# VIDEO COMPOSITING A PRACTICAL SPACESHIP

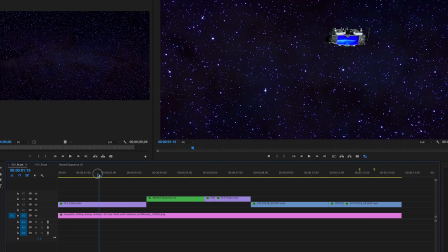that star field so grab that star field we're gonna lay that in and what we're gonna do now is we're just going to take the blade tool and
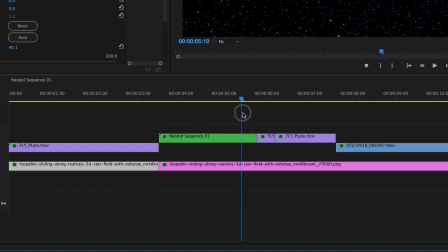we're just going to cut it so we have a section underneath each shot so that way we can adjust the background to match what is
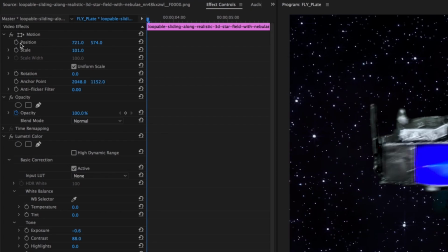supposedly the camera angle of the shot that we have so for this first one I'm going to scale up the stars a little
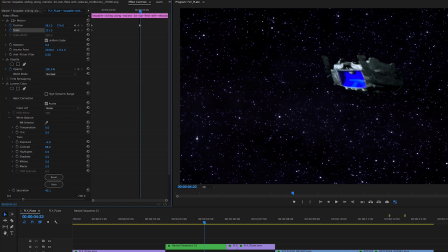and I'm just gonna do one keyframe on all these I'm just gonna do a slight movement to help sell that this ship is traveling through space so I'm just making that a little bigger and a little smaller this one I'm just moving to the left and to the right a little
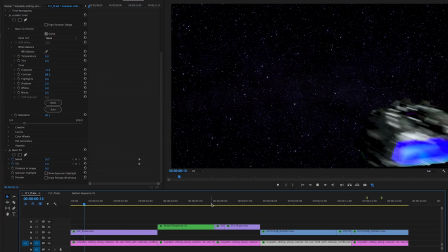and I do that for the rest of them and then you see just that little bit of star movement just helps to sell the whole effect very simple now I'm going to
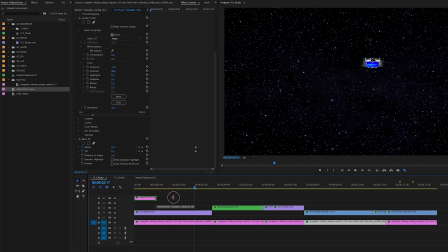add an adjustment layer just right click in the project bin and click adjustment layer and now I'm going to add a lens flare just
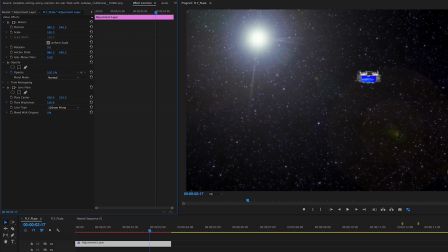again to give this thing a little more life this is the stock lens flare that that comes equipped in Premiere and you're just gonna drop that in select from
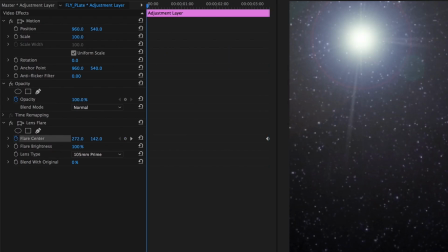one of the three and again just one or two keyframes position that where it looks good to you set a keyframe and then at the end of the
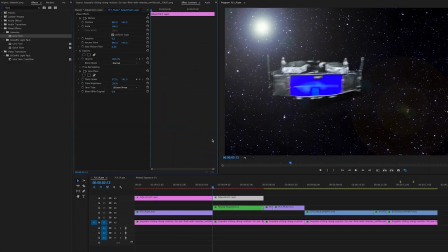clip just slightly move it so now for the other clips you know we're just going to move it overhead to the side we're just going
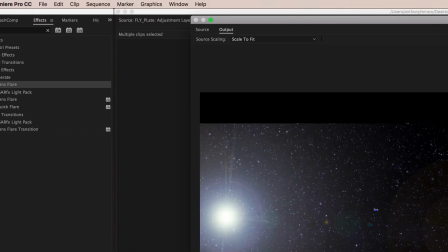to export that you could continue to build the adjustment layers but i like to export just so it doesn't bog down my
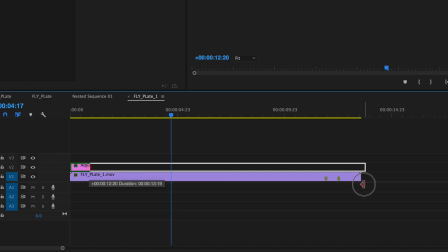machine we bring that back in and we're going to add another adjustment layer we're going to add a Color tool.
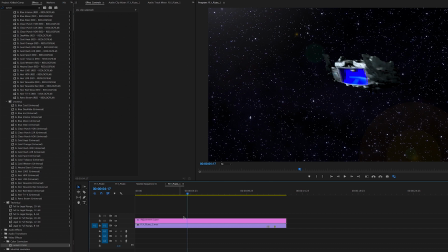So you go to the lumera tree color tool and premiere and this is just gonna help unify all this work We did I'm gonna go with like an ice blue for this.
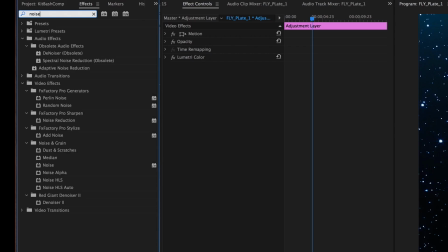There's many many choices. Just pick one That works for you And now I'm just gonna add a little bit of noise and it also helps to soften
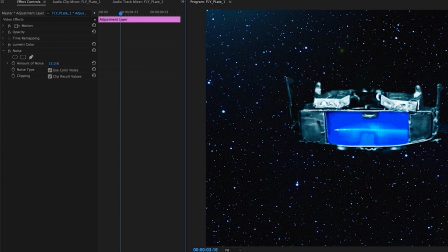those edges and then now in another tutorial I went over these handheld filters.
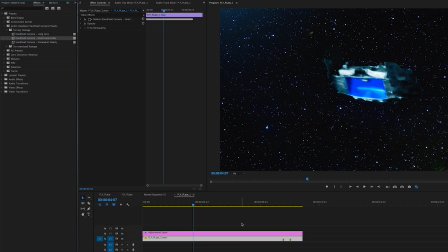I'll put a link below I go into more detail about how to get those handheld presets.
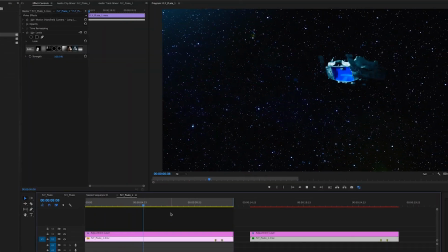There's the comp I'm liking that So the only thing left to do now is to add the sound
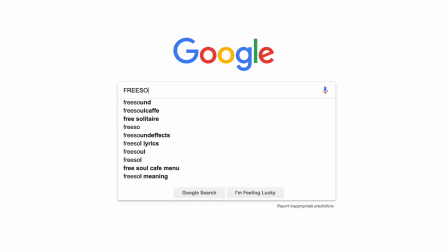effects You can go to this great site free sounds and just find some spaceship sounds
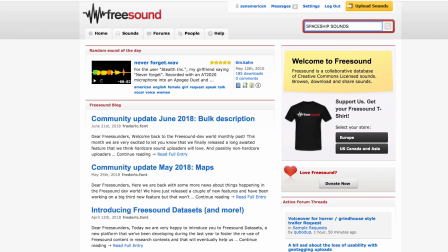you know, it's dealer's choice whatever you like and Here's the final comp
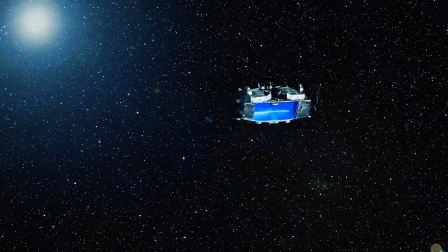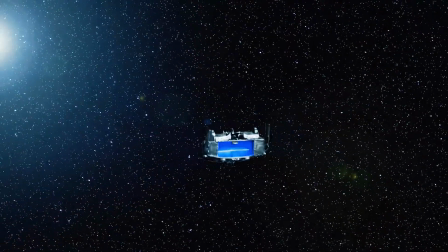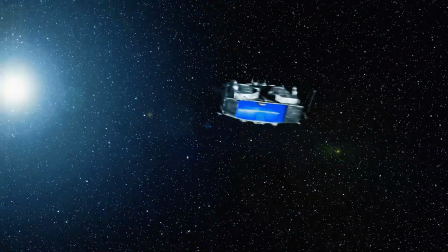That was a lot of fun And the most important thing for me is now I have experience with that and I've done it And it's just gonna add to my knowledge and it's gonna help inform when I do things digitally um as far as the look of it if i was doing a comedic sci-fi piece this is exactly what i would use this is perfect for that um with my more dramatic sci-fi like erringer the short that i just did um that i would stick with 3d um but this was a lot of fun and i think you know i can certainly get better at this. Well, I hope you found this video useful. If you've not watched the previous two, I'll have links above and below. So go check out how we put together this ship from the dollar store. This was like five bucks. Shot it very simply. You shot it on the phone and you just saw the comp. All right. Well, as always, I hope you found that video useful. Please like, share, subscribe leave a comment I'd love to read the comments and be sure to sign up for the email newsletter and remember I'm just here to help make sci-fi